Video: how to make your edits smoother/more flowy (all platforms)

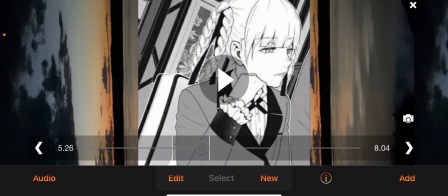[0:00]
Hi there, my name is Liv. Welcome to my channel. This is my first video and I'm going to be showing you how to make your edits look way more smooth, way more flowy. Now I'm going to use Video Star to show you how to do this, but this will work on pretty much every platform. So without further ado, do your edits look kind of like this?
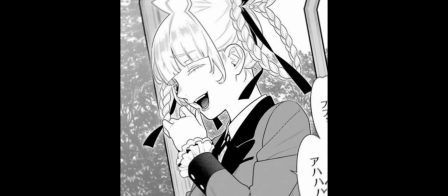[0:21]
And do you want it to look a little bit more like this? You should definitely keep watching.
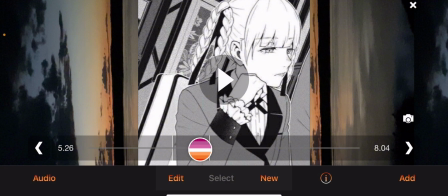[0:29]
So without further ado, here are my big 3 tips to make your videos way more flowy and smooth.
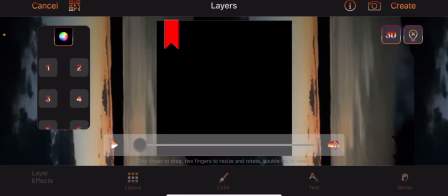[0:36]
The first and probably biggest tip I can give you is to overlap your keyframes.
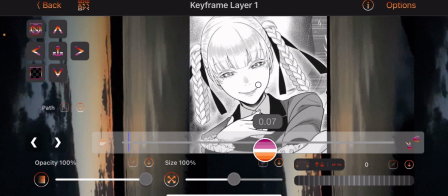[0:42]
And you might not understand what I mean, but I'm going to show you here. Now, as you can see, this transition, seeing as it's a more simple one, will take up one full beat, since I think we're just doing a simple rotation for this one.
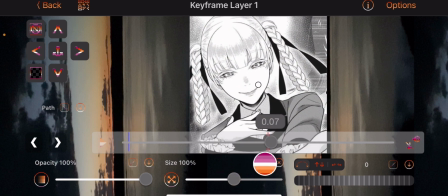[0:56]
So what a lot of people will do is they'll start the zoom out here and then they'll start the rotation there.
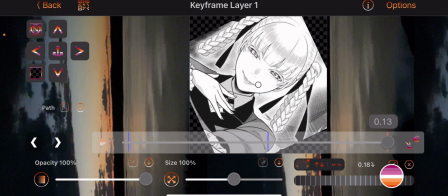[1:03]
And that is what makes it just look super choppy, super stiff,
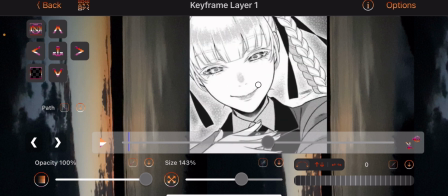[1:08]
because there's time in between those transitions starting and ending, which is not what you want. You want the first transition to still be going a little bit while your second one is starting. So your zoom, which is the first transition we're using on this clip, should take up the entire beat.
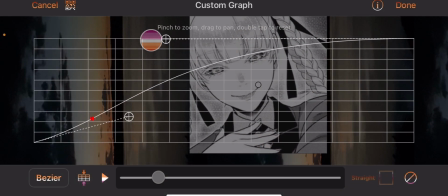[1:25]
And I cannot stress enough the fact that the key to a good edit is a good graph.
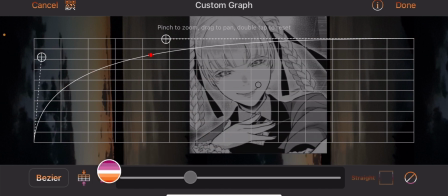[1:31]
If you're copying the general shape of my graph, it looks something like that for an out graph.
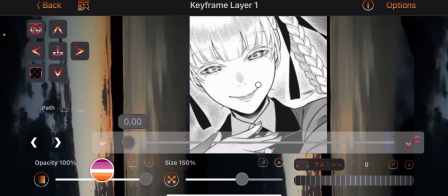[1:39]
That is how you make your edit smooth. A graph will make or break your edit in almost every situation.
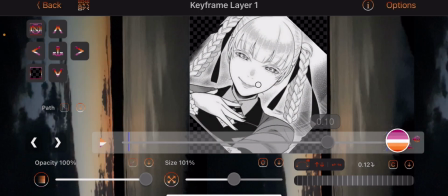[1:46]
So again, like I said, both transitions are taking up the entire beat, so they will be overlapping each other, but that is what makes it smooth.
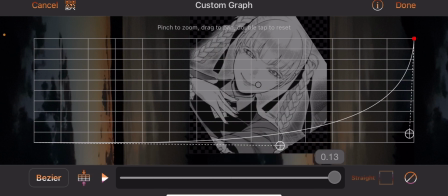[1:55]
So again, copy this general shape of my graph, and that's what's going to make your edit look a lot smoother.
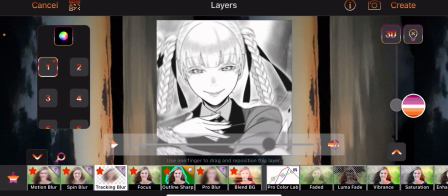[2:04]
Don't make your graphs too tight, or it will still look stiff and choppy, even if you're following this advice.
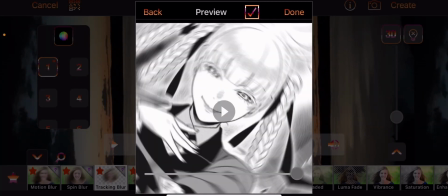[2:12]
So as you can see, those transitions look a lot more blended together than the first part.
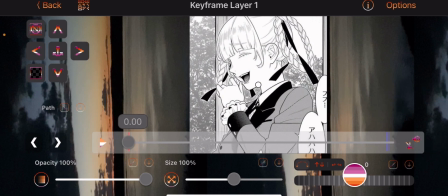[2:17]
If you don't understand the overlapping graphs part, here's one more clip of me doing it, but I'm going to speed it up and not talk through it.
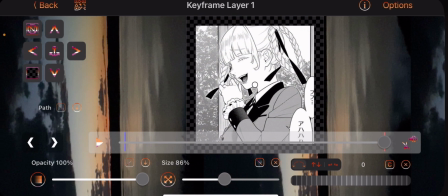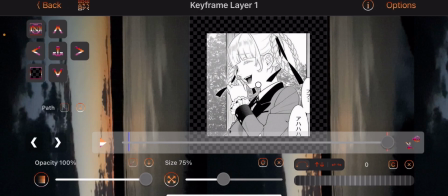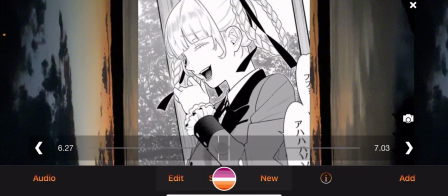[2:36]
The next absolutely huge tip that I can give you is mid-graphs, and a lot of time mid-graphs don't make sense at first.
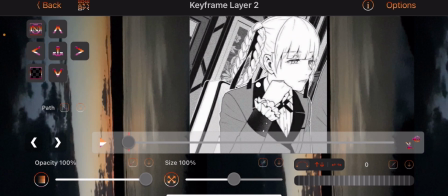[2:44]
But mid-graphs are an absolute necessity for things that use 2 or more beats, like null slides or cubes.
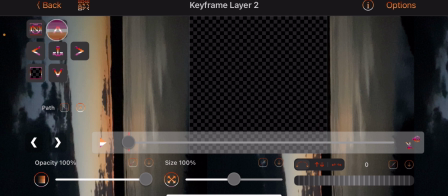[2:50]
So I'm just going to use a basic null slide to show you how to do this.
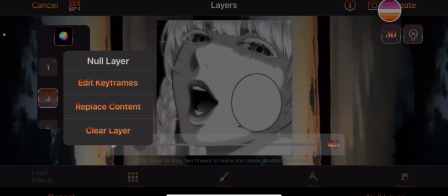[2:54]
So I'm just kind of getting my clips in position to do a null slide, which it's not very hard.
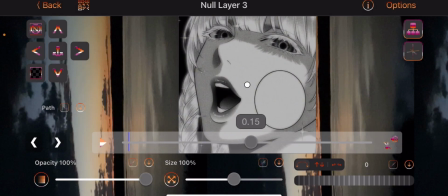[3:01]
So once you have it on that null layer, like a lot of people are going to do what I just said and use 1 beat
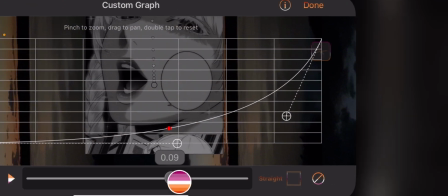[3:09]
to make it try to look right, I guess. I mean, so they're going to use an outgraph like this, and yes,
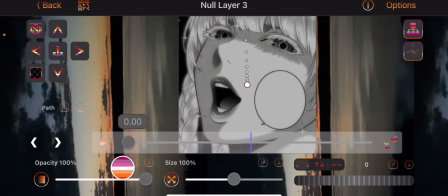[3:17]
while that will do what you need it to do and it will be on beat, it just doesn't look good. So instead of using half a beat, 1 full beat like I just told you,
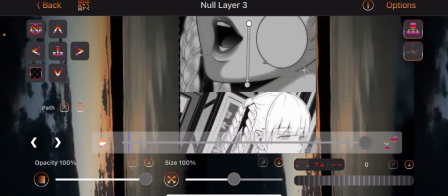[3:29]
once again, stretch it across the entire thing.
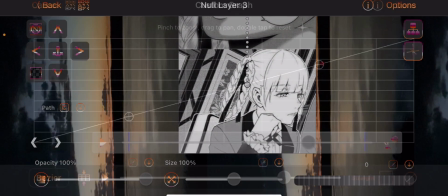[3:34]
But this time we're not going to use one of the in or out graphs I just showed you. We're going to use a mid graph, which basically just makes the transition happen in the middle.
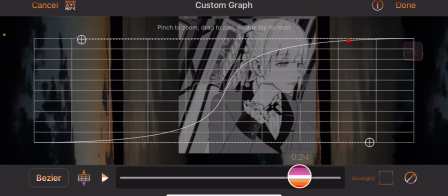[3:42]
As you can see, that part that goes up is when the transition happens. You still want a little bit of up before and after your transition,
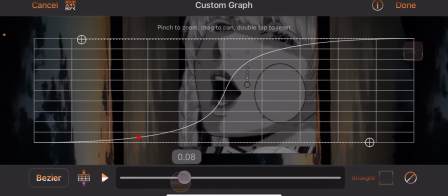[3:50]
but you want the main big part to be in the middle because that makes it smooth and that makes it on beat.
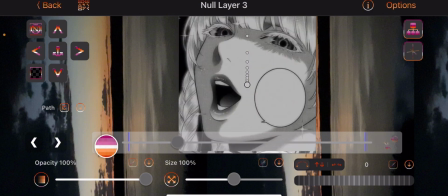[3:57]
So as you can see, that looks much smoother than using the out graph that we used before.
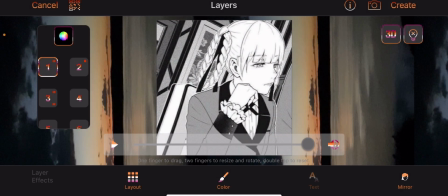[4:03]
So this kind of goes against the advice I just told you, but not really if you think about it.